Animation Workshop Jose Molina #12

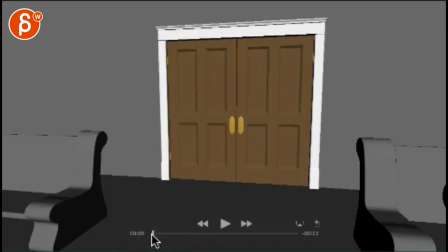4s
All right, let's check this one out.
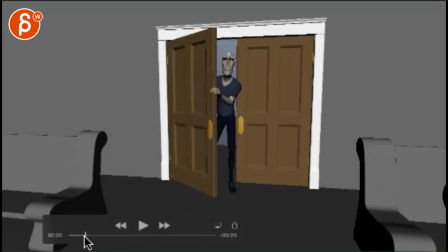Cool. Yeah, the door works a lot better. Cool. Whoa, oh, I like it. It's great. Go get stuff in there, looks around.
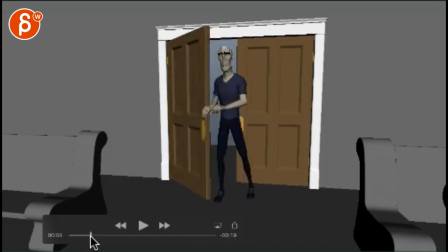Just make sure as we continue to polish that every time you move the head that there's some form of connection on that neck.
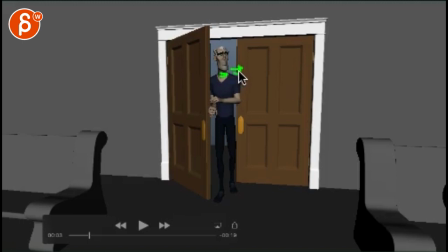47s
Now if you want to tilt that neck over this way a bit, if there's a way to rotate a bit, and a tiny bit of involvement in the chest, it just feels a little bit like it's caught up at that top joint and then the head just moves around and that's it.
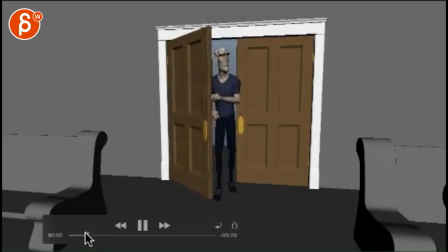63s
It feels very isolated. Like that.
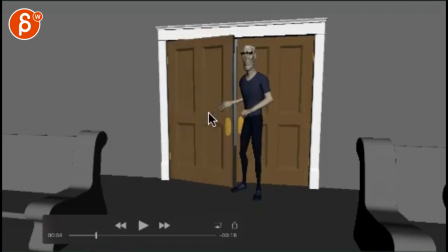69s
And it's a tricky thing because you want to be subtle, you want to be not too cartoony, because it's a bit more of a somber moment, but you could experiment with slightly bigger arcs.
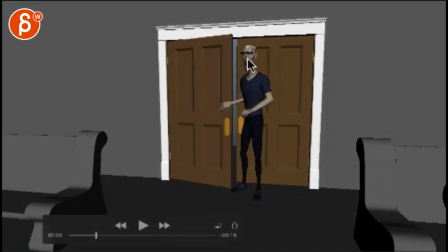79s
If you track the nose feels pretty straight, and you can do maybe a slightly bigger arc.
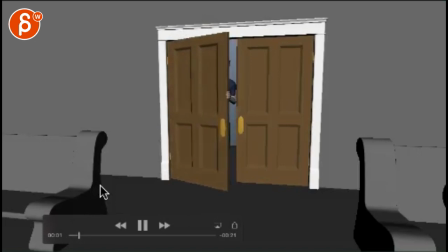87s
See how far you can push that before it breaks. That's all cool for polished stuff. You know, during things like this, it feels like the door sliding against the fingers. So you can start working on better contact points.
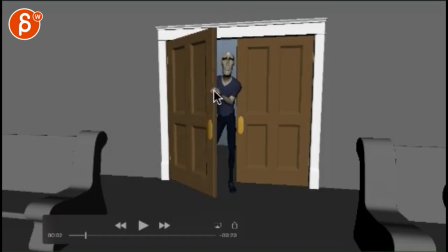101s
So when he starts moving this hand down, there will be a post change in the hand a couple of frames before that, and it's gonna be a little post change through here. So it's not always in that curl position. It feels like this, the fingers would almost intersect with the door at this point.
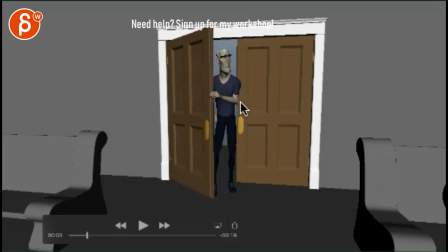115s
And watch out the hand. You can see this on this elbow. The hand goes back, the whole arm, and then boom, hits a very hard edge here. So it feels like a linear key on your hand, on your arm translate. That's an IK.
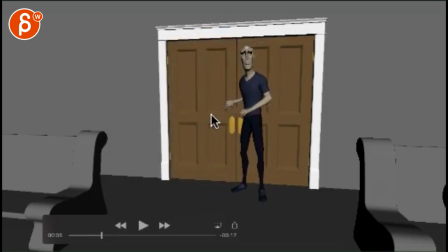Same through here, it feels like the whole hand just rotates down, but then the fingers are not compressing against the door. So the shot looks great, so you can start going into these types of details.
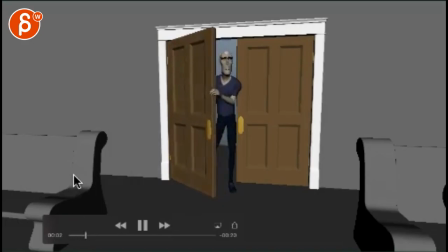149s
I think this works a lot better.
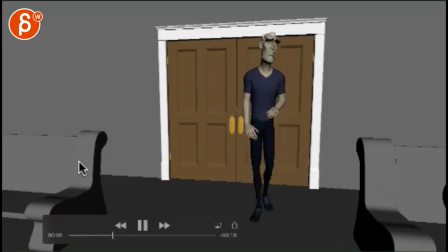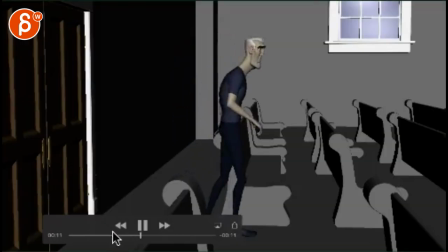157s
It's cool, and the hookup is great with the next shot.
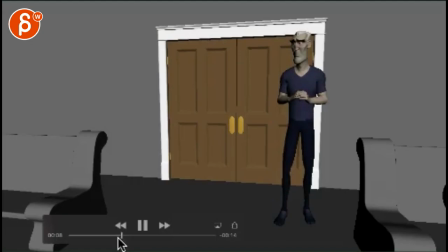166s
Yeah, that's great.
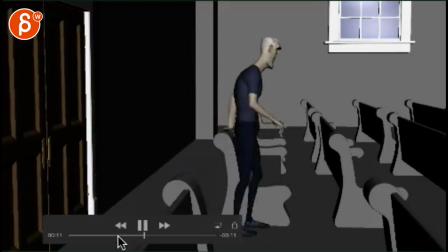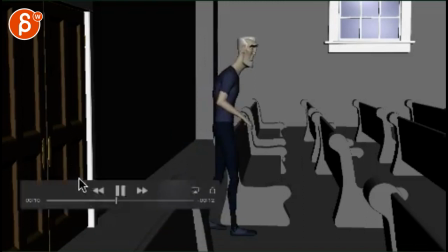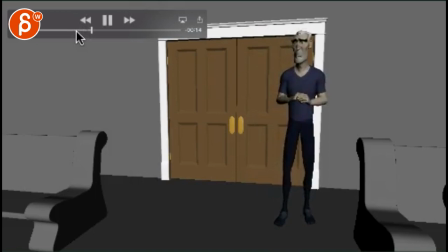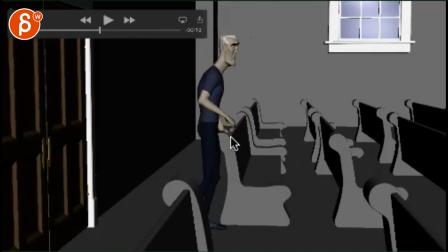190s
Watch out for something like that, just for polish, just how slowly that thumb goes down for the grip.
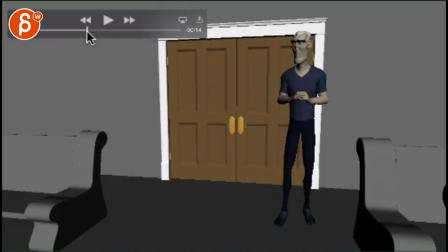197s
So it feels a bit slow and even.
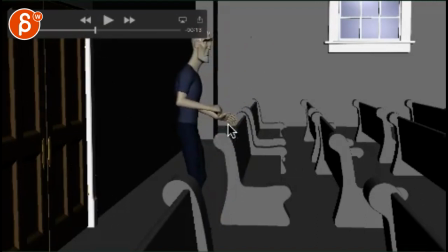202s
So you can probably get to there a bit faster and start working on offsets so that not all the fingers move at the same time as they curl out there.
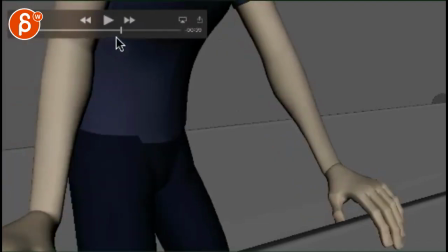213s
Sorry, some trucks driving by here. Sorry, this is a temporary setup.
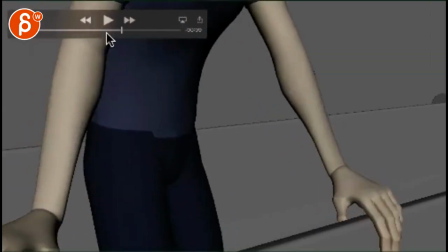217s
So the sound may not be the best in the world.
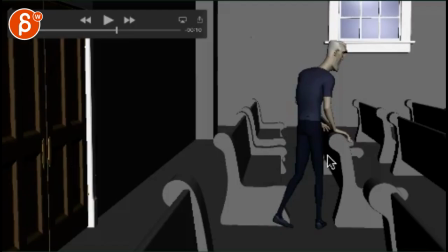222s
Probably one of the worst in the world. Same thing here, finger details.
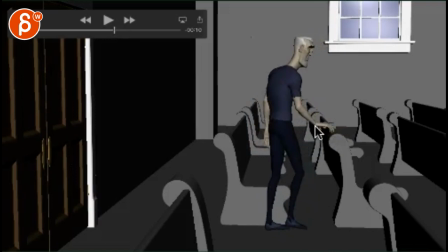229s
Watch out through here, the rotation of the wrist is kind of staying the same. You can probably change some, tilt it towards us so you see the top of the hand.
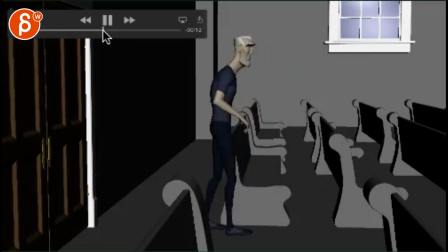238s
And then as it comes down, it flattens back down. Stuff like that, I think you're ready with the shot to bring the stuff like this in the facial stuff.
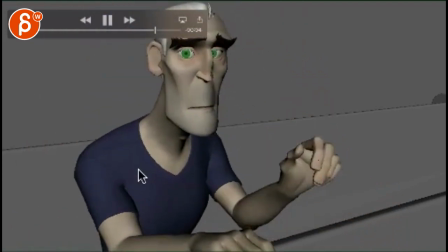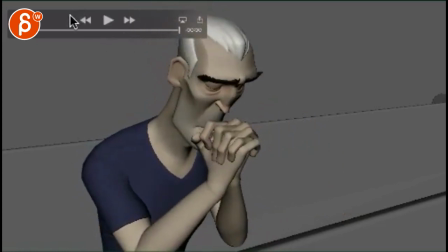253s
Cool.
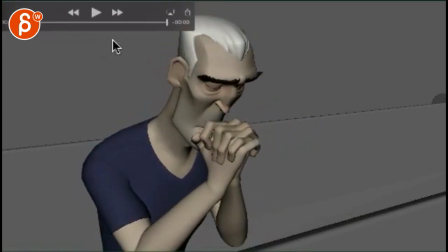254s
Yeah, that's definitely better as well.
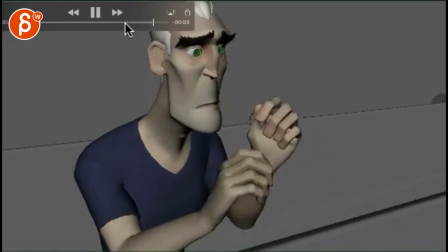256s
You know, you've got your separate finger movements and some intersections, but I think in terms of what's going on and what you want to do with it, I think that's great.
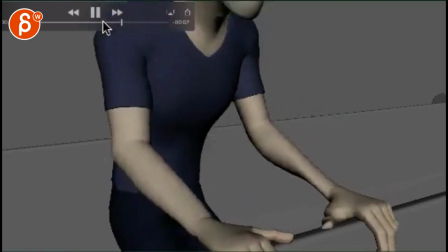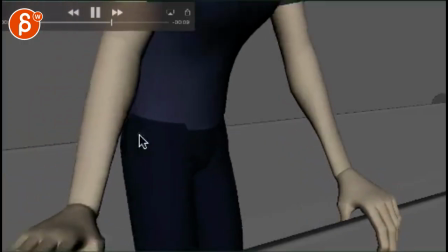271s
You start working on your on your transitions.
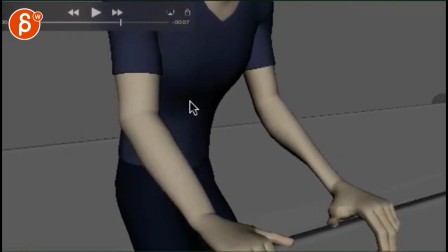274s
It's like when he gets to here and he goes back down, it still feels, and I'm sure you're totally aware of this, I'm just mentioning what I'm seeing again,
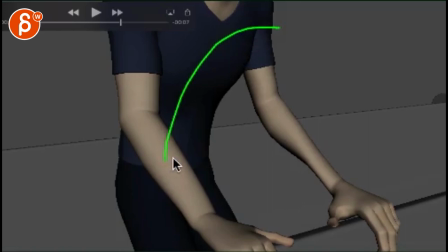282s
that he goes down in a very simple arc. You know, as he goes down, there might be a slight rotation in Y. You know, everybody's either a lefty or a righty, mostly a righty. So there might be some latent something in there, how someone sits down, maybe that he's always used to sit down on his left or right butt cheek, you know, stuff like that.
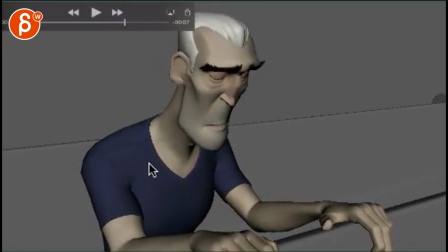300s
Give it some texture so it's not just a straight down. you know, he goes straight down and goes straight down his chest as well.
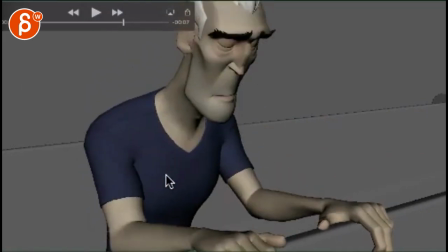307s
So there could be a bit of a slight adjustment.
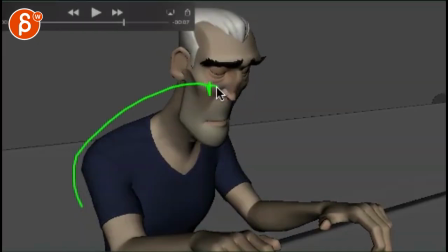309s
So once he sits down here, it could be kind of a side rotation on the butt cheeks and twist in the body just to kind of reposition.
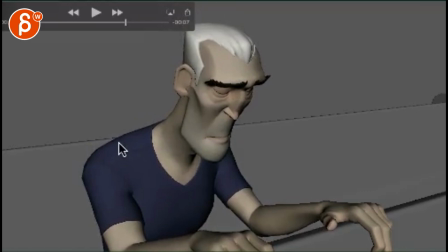318s
Nothing huge, but just enough to make it a bit more complex.
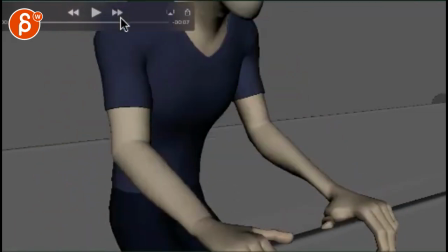325s
I don't think you want to do a big impact on the head, but it could be interesting to see how far you can push that as well, so that the head is a bit higher,
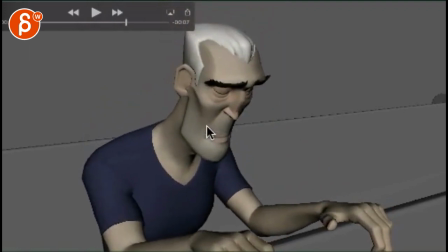333s
sits down, there's a little bit of impact on the head, just for the physicality. It might be too much, but it'd be worth exploring, I think.
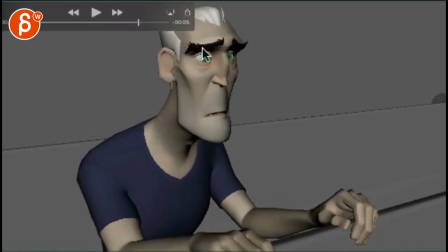342s
The same thing here, he goes back into, it feels like all the rotation joints, you know, the head, the neck, and the chest are rotated back in one axis only.
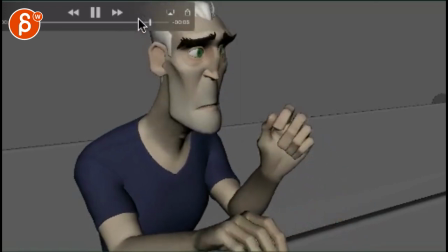353s
So just can start getting into a bit more complex stuff. Probably involve the chest a bit more. It feels like the chest goes back a bit. I know it's for breathing or just kind of straightening, but kind of following the head a tiny bit. And again, if it's just 10%, it's fine.
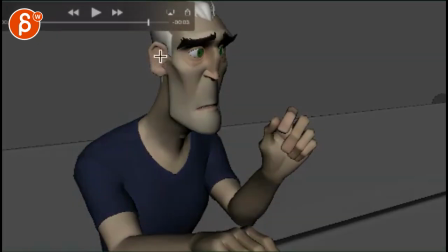370s
Just so that you always want to feel that if this, the head goes over there, well, it's going to affect the neck in this way. It's going to affect the chest in this way. It's going to affect the hips. That will affect this, that will affect this, that will affect this, but obviously it will be diminishing, right?
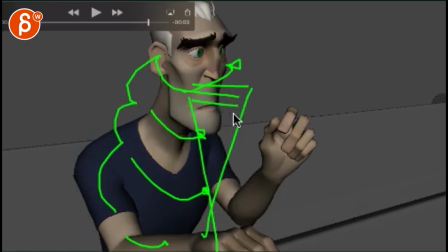386s
So the strength will fade out of the how much influence is going on here.
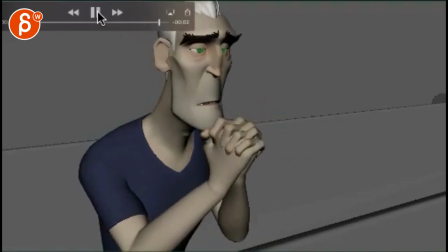393s
Stuff like that, you can get into it now. But the ideas and the timing and all that, I think it's great.
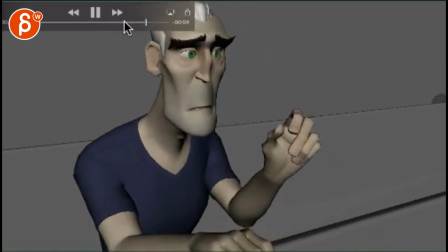401s
Getting into the nitty-gritty of all the transitions.
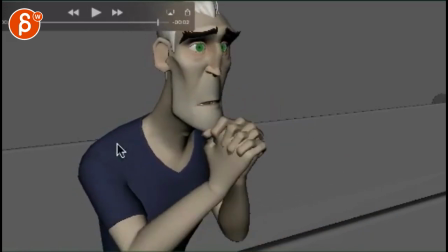407s
Don't forget to involve shoulders as arms are moving.
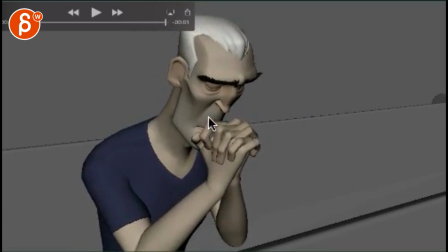412s
And you can play around with, as he goes this, is this just kind of like that? Is he resting maybe his head a little bit on that wrist? So when he goes forward, is there contact? So you will see some pushing of the lip and facial structure here. Is that going to push down the wrist as well? You know, like stuff like that. You can think about how complex you want to make that.
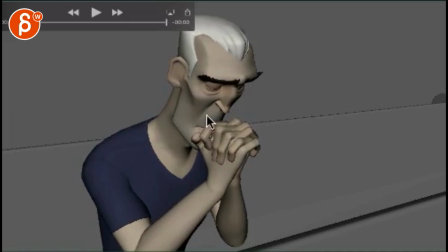433s
Cool. And if that makes the shot a couple frames longer, that's fine too. I mean, at least to me, it's all up to you.
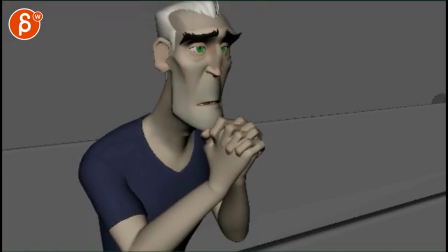440s
Alrighty, that's it. Thank you. All right. There's an email. You can sign up. You can start whenever you want. You can submit whenever you want. You get 16 submissions. Either way, a like and subscribe would be awesome. All right. Thank you.